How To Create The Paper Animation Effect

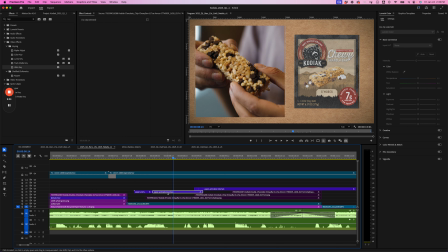Whoa. Just gonna try this one more time.
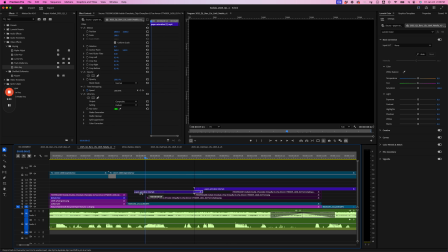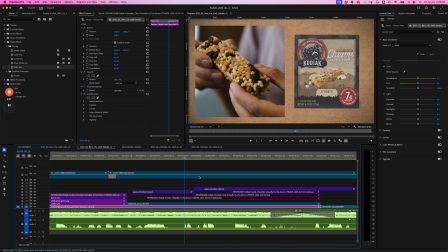It's like s'mores. Cool.
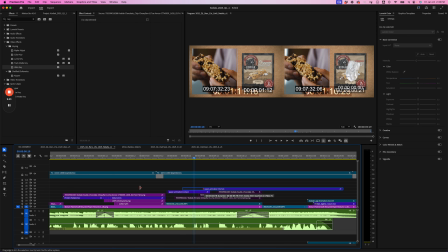So that's a little better. And I'm going to just change this one up a little bit.
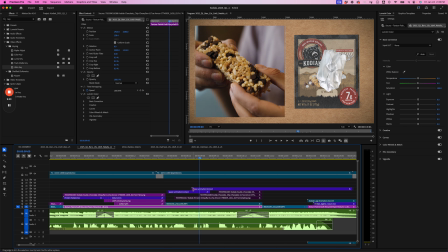Like s'mores, chocolate chip, and cool.
And then I'm going to do that with the last one too.
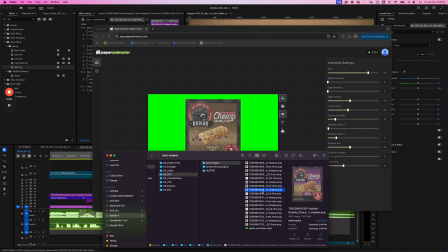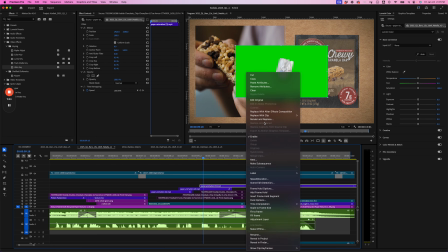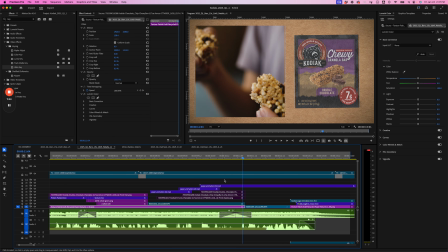s'mores, chocolate chip, and double chocolate.
Another thing I might do is just kind of offset these a little bit so
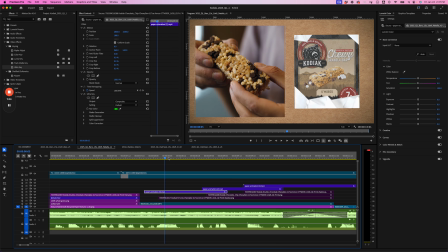they're kind of coming on from different parts instead of just, coming all on in the exact same way at the exact same time. So what I might do is this one I can make come on in the middle.
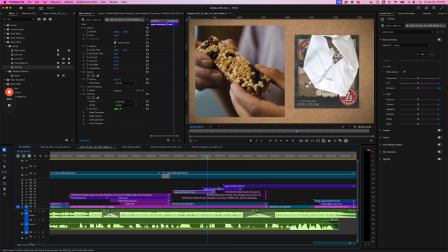This one I want to come on maybe, really bring this down and the position down.
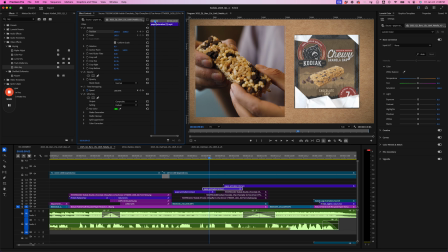First, I'm going to actually create, so eventually this is where I want it to kind of end up. So I'll create keyframes here. Then we're going to go back, and I want it to come down from like, you know, somewhere like over here.
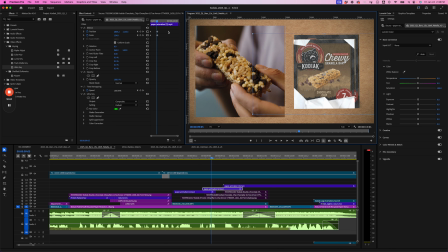And I can do that, but I want to continue this kind of stop motion animation style.
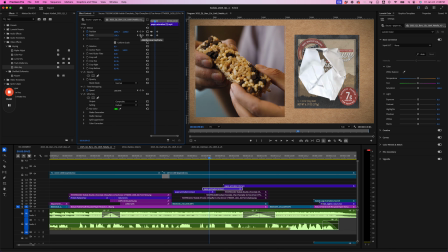So when it gets here, I'll create keyframes, and then when we get here, I'll create keyframes, and then when the animation finishes, I'll let it be in the middle.
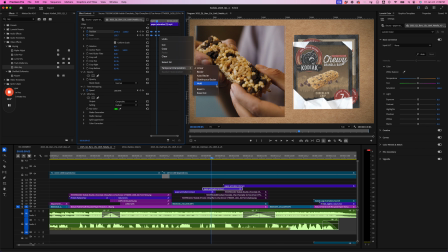And then we're just going to highlight everything and hit hold, and let's see how that looks.
Chocolate chip.
Oops. Turn that off.
Chocolate chip.
Yeah, Chocolate chip.
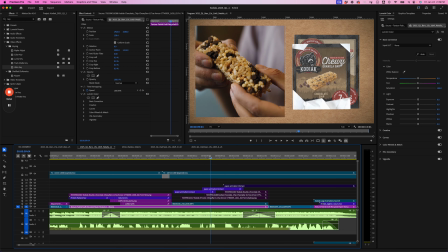It's still not quite there for me. And I'm not really sure what it is. Maybe it's because these are so close together. Just playing with the timing of the keyframes a little bit.
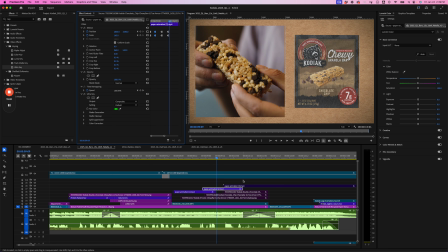Chocolate chip.
You know what it is? I think it's because it's landing in the exact same spot. So maybe what I need to do is actually make this one a little smaller. And then change the position of it.
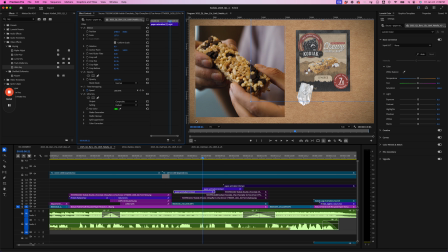And then change this one to be a little bit smaller when we land on it here.
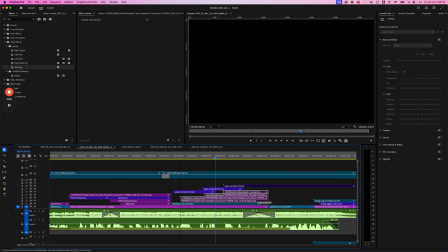I'm just going to move these down.
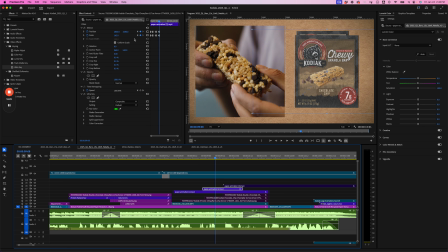So we're leaving them all up, but this one to be a little bit smaller. And then we're just going to stack them. And maybe we need a...
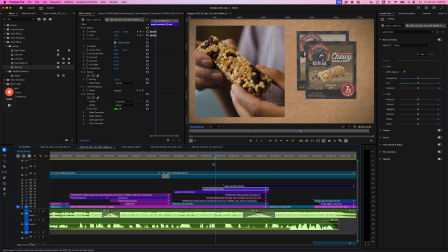something like that. See how that looks.
It's like s'mores, chocolate chip.
I like the idea of it. It's just not executing really well, and I think it's just where this is coming in at is not jiving with me very much.